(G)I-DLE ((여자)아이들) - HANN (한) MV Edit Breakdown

Hi, what's going on Doo Squad? It's Logan here with Bigger again with another video. Now today I'm sitting down on my chair because today we're going to be doing a new series, another new series. And if you guys don't know what this series is, it is what you can see by the title of the video. We're doing editing breakdowns of music videos because since I took a video course or a film course last year, I've been doing YouTube for quite some time as well, so I know quite a lot of stuff. But last year at my film course, I learned quite a bit about my editing Transitions and all I just everything like that And I felt like I should do something like that so people can get like an eye on how much effort Well, how much more if it gets put into the music videos that K-pop idols really release well basically like the companies release but I am gonna be going through idols A new song hun and we're gonna be going through a breakdown of that We're not just gonna be reacting to it. We're gonna be watching it and when I see something we're gonna pause it We're gonna look through it and I'll tell you guys what it is and all that stuff I just feel like it's gonna be something fun. Okay, like something a bit fun a bit different So yeah, let's just do this Okay,
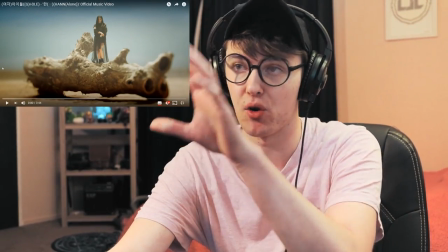so before even going on you can tell that there is a blur effect around Soyeon
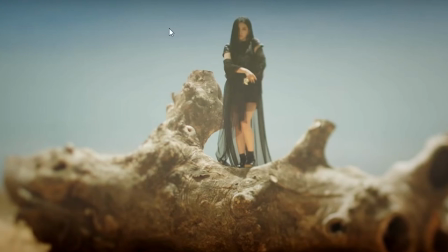The they probably use a camera blur and then did a mask and I did a mask that goes around like a oval
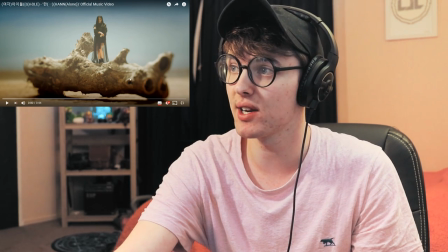shape around here Because you can't really get that from a lens. You can't get a lens that does that type of Focusing so yeah, anyways, so let's get into this.
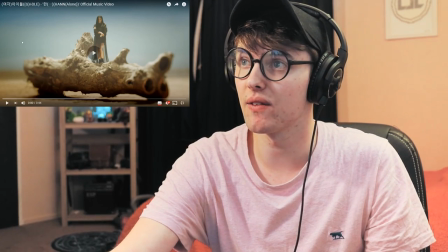Let's click on that
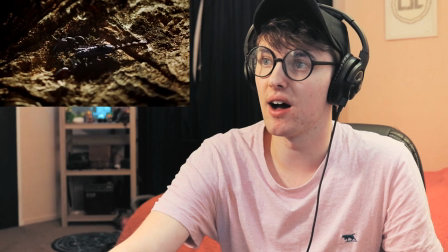Beautiful as always just a jump car Never jump car
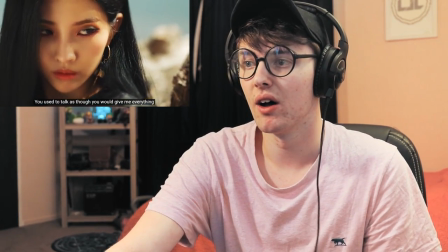Oh, I Still love this song
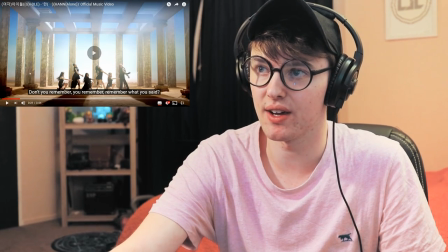Okay, so back there, you guys couldn't tell. Okay, I didn't even go back far enough.
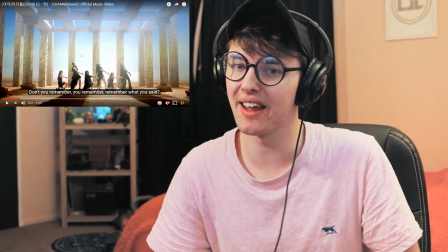Right there, it did a zoom out, zoom out effect and I love these. It's like, it's basically you're doing a transform on the clip So when you do that,
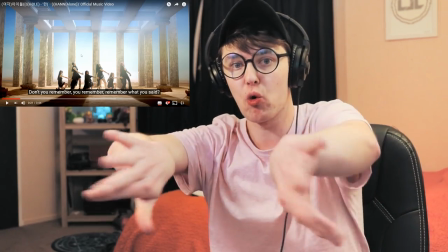it just like you can make it zoom out It's like got like kind of a warp type of feeling to it And then there was probably,
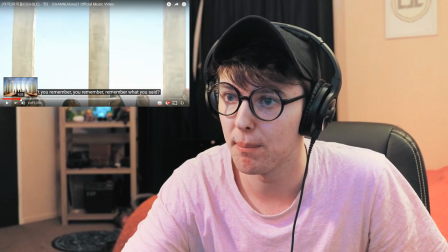if I can pause it right, there was probably a blur on it, or it was just fast?
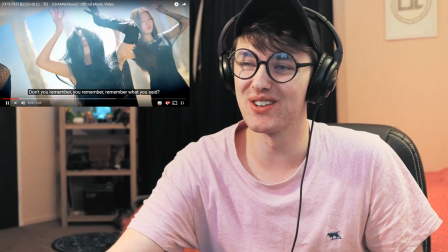Okay, 0.25. Now this is just freaky
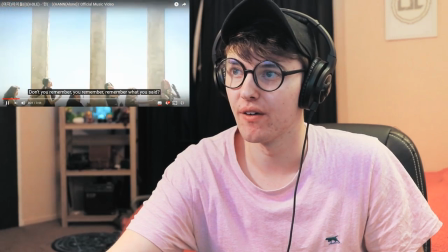Okay, so from what we saw From that it was just a it was just a zoom out.
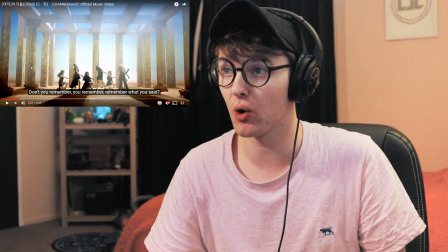There was no blur and nothing like that It was just a zoom out from Soyeon and then so she was like in the middle of the frame and then they zoomed it out So she was still in the center of the next frame for the next section for the music video
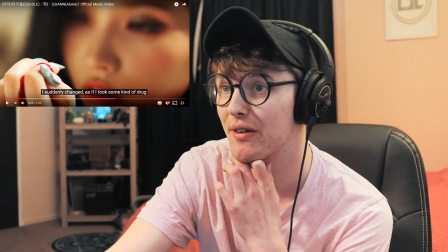So yeah, that's definitely fake blood. They wouldn't have her with real blood if you couldn't tell, I guess. I'm not too sure. Some people would think that's real blood, but it's fake. But oh wow, those are nice nails.
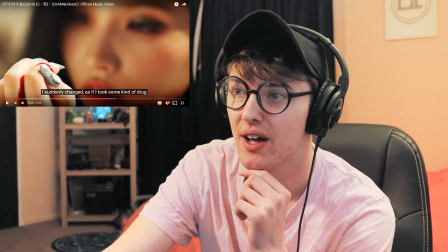And this is a focus from a camera. You can tell because it's like the...
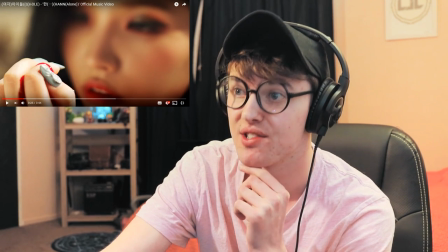Oh, let me get rid of that. You can tell because of the edges. The edges of her hand.
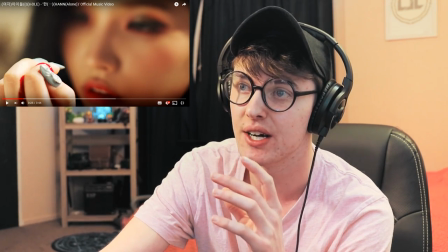It's like very, very, very well done. So it's like from a camera with the focus on it.
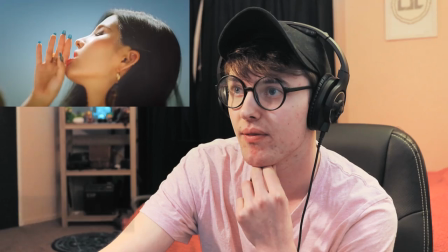So yeah, then it's a nice wee focus touch right there She looks so beautiful here a mini
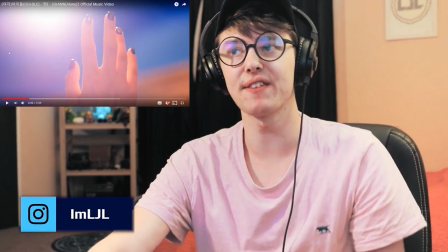Now if we go back so there's definitely some lens flares there They are definitely have
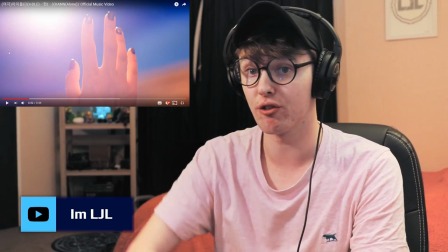a purple kind of screen over it as well just so it gives off that vibe
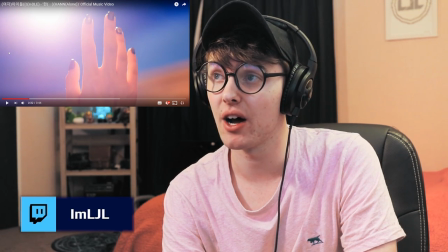But yeah, that's a lens flare If you couldn't tell they probably made that in After Effects, the lens flare,
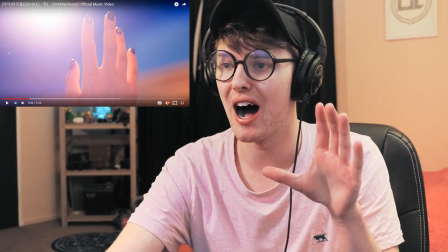there's a few, there's a few edits in this music video Which I freaking love but then later on but yeah as you can tell here there's a lens flare
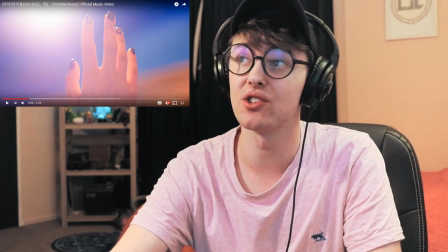and it's The the reflections off her nails is probably just the original light but the rest of that is just